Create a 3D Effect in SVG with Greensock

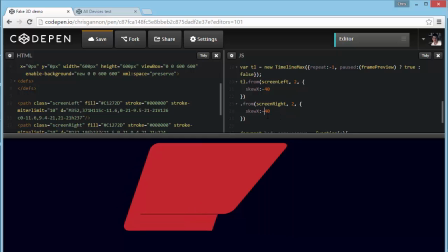Right, but because it's on the right, we want the skew to be a positive number.
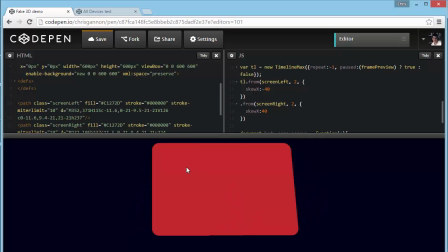Notice that they're happening one after another.
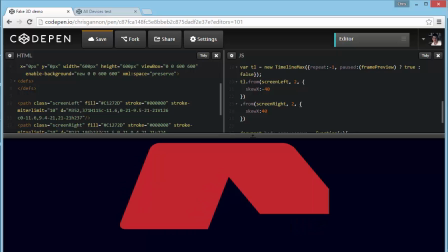We can just make sure that the screen right happens at the same time as screen left by just doing minus equals 2 seconds, which is how long this one lasts for. So basically you're saying this animation please happen at the same time this one starts by going back
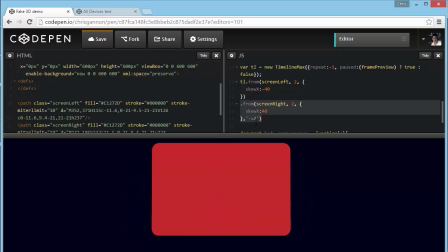the same duration as this animation. Okay, next thing to fix is we just want to set the transform origin tween max
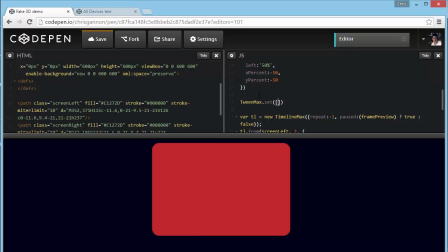dot set, and we want to just pass in an array of screen left comma and screen right. We want both of those to be have a transform origin,
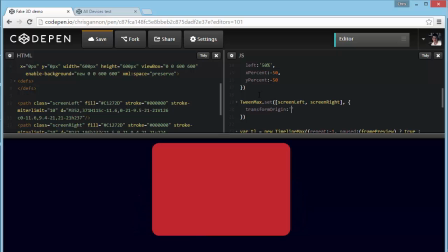i.e. the pivot point around which it rotates or skews or whatever, 50% on the x, that's fine in the middle. And 100%.
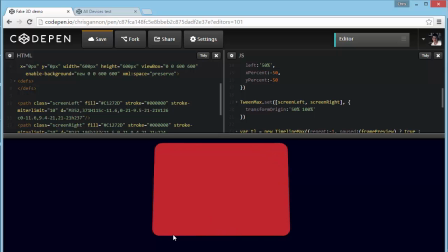So you now notice that they're now rotating around this bottom axis.
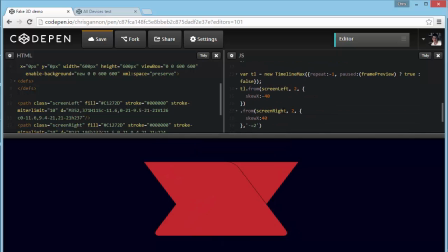Okay. So next, I think that might be a little bit too much, actually. Whoops. They're crossing over too much. Ah. Right, let's try something like 20.
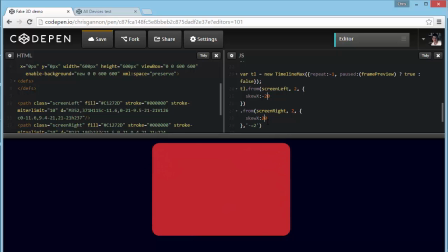Still crossing over a bit, isn't it? thing to add as well. We're gonna squash it down so it goes from a scale y of 0.
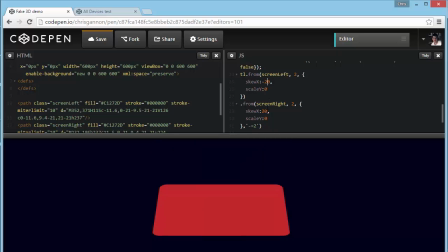Oh, there you go. In fact, now we can push that back up to 40, so it's a bit more exaggerated.
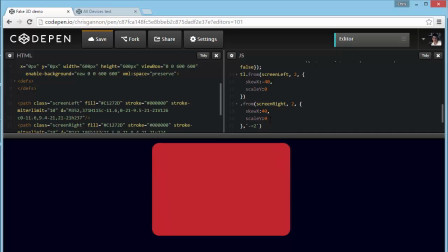And there you have a sort of a pseudo 3D effect, or like a laptop. I was basically doing an animation of a laptop lid,
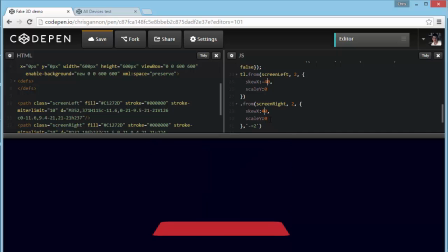if you animate it fast enough, you can sort of get away with it.
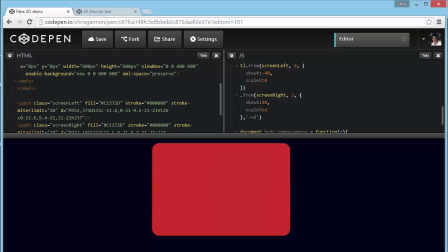What we're going to do is also the sort of laptop lid that's sort of coming up from the distance towards you.
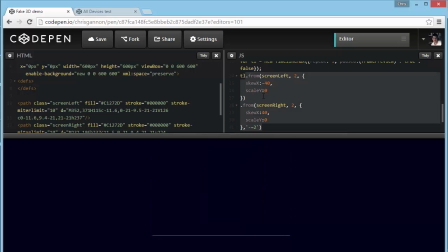So what we're going to do is we're going to continue that animation down so that it looks like it's closing.
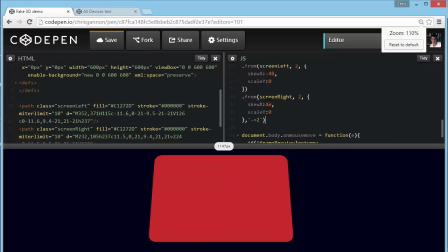So we're going to
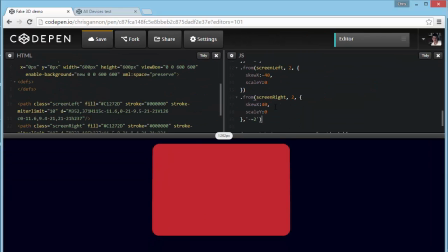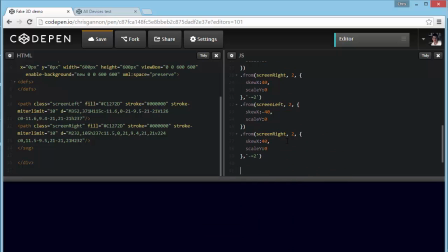So what I just did there was I just copied over this animation, yeah, and I'm going to do a 2. So it's going to go 2, and it's going to go 240. Screen left's going to go 240, and the screen right's going to go to minus 40.
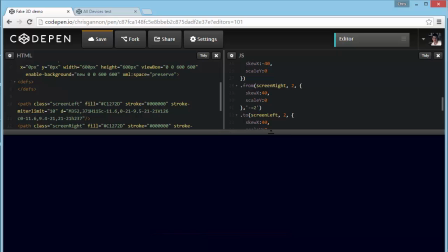Yeah, so that should look like it's sort of going forward now, and it also scales on the Y back down. And that's a pretty cool 3D effect, really, given there isn't any 3D.
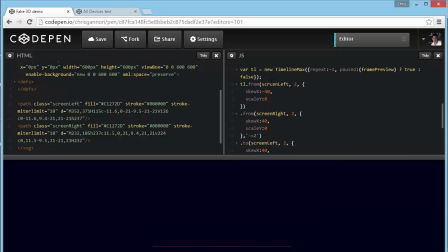A few things we can do to sort of sell the shot a bit more, if you see what I mean.
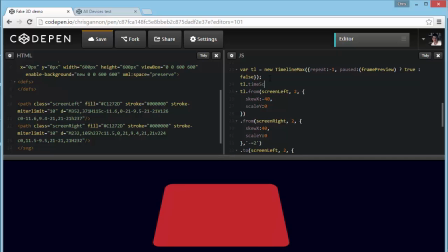We're gonna do a time scale, which means we're just gonna speed the entire thing up. So if that's part of an animation, I think
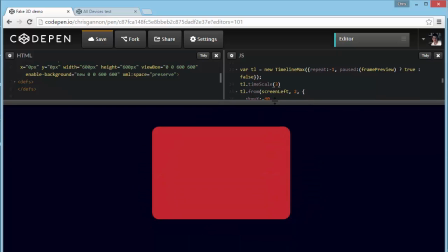that's not bad, really, to sort of to suggest some kind of 3D rotation.
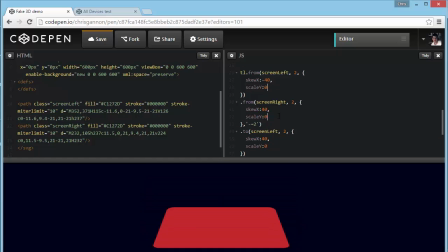I think it also probably needs, if we go select all of these, and we're going to do an ease on it. We're going to do an ease, a power, 2.ease in, out.
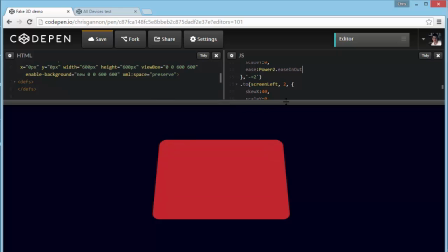Let's see how that works. So open, close.
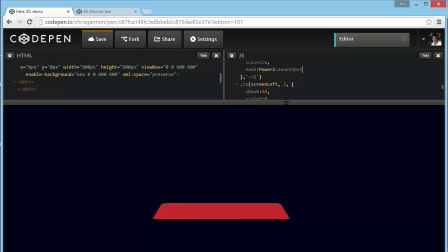Yeah, this is not bad, yeah? Well, I think that's not bad anyway.